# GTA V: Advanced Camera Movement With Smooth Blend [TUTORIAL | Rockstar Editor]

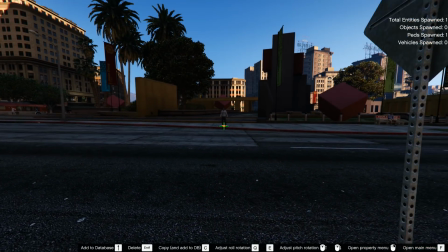12:32 One option I want to show you is to let an object pass between the camera and the characters.
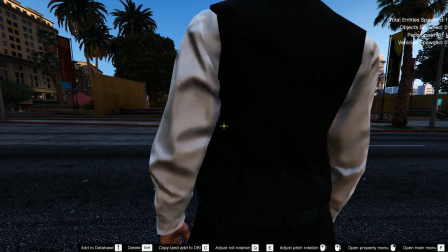12:37 It needs to be big enough, or basically close enough, so it can fill the screen entirely for at least 1 or 2 frames.
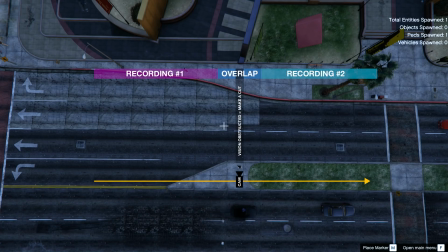12:44 In this precise moment you can put an invisible cut. This could be a truck passing, a tree, or a person standing around. Ideally that object is monochromatic. Of course the shot that comes afterwards needs to start behind that same object so it transitions back in there.
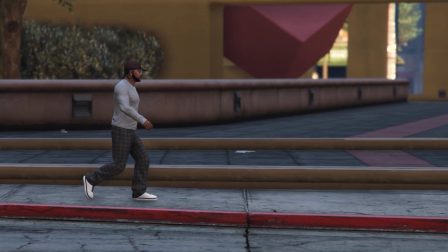13:01 You can however also use this method to creatively switch to another location like seen here.
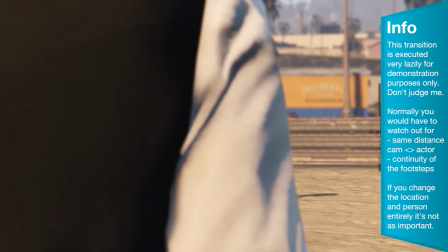13:06 In this case it's important to still continue the camera movement for a little bit.
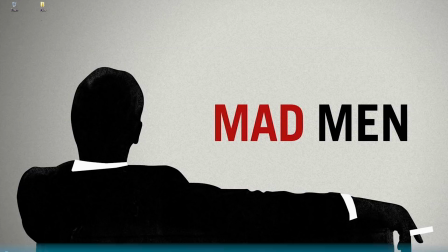13:11 It just seems more natural in my opinion. So yeah, those were about all the creative techniques I wanted to show you.
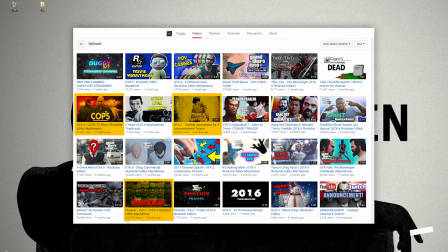13:18 If you need more inspiration for your camera movements, you should check out Dougie's videos, especially Phoenix, Cops or the GTA Z series.
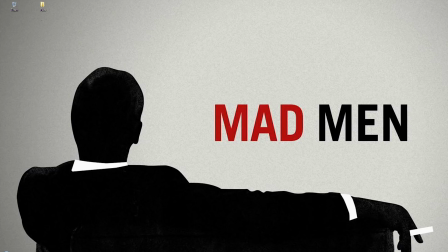13:26 He is a true master of the smooth blend. Of course there are tons more things you can do, but I really want to go eat a steak now, so don't bother me, okay? Just leave a like and then leave yourself. If you have any questions, post a comment. Thank you for watching. whanowa, over.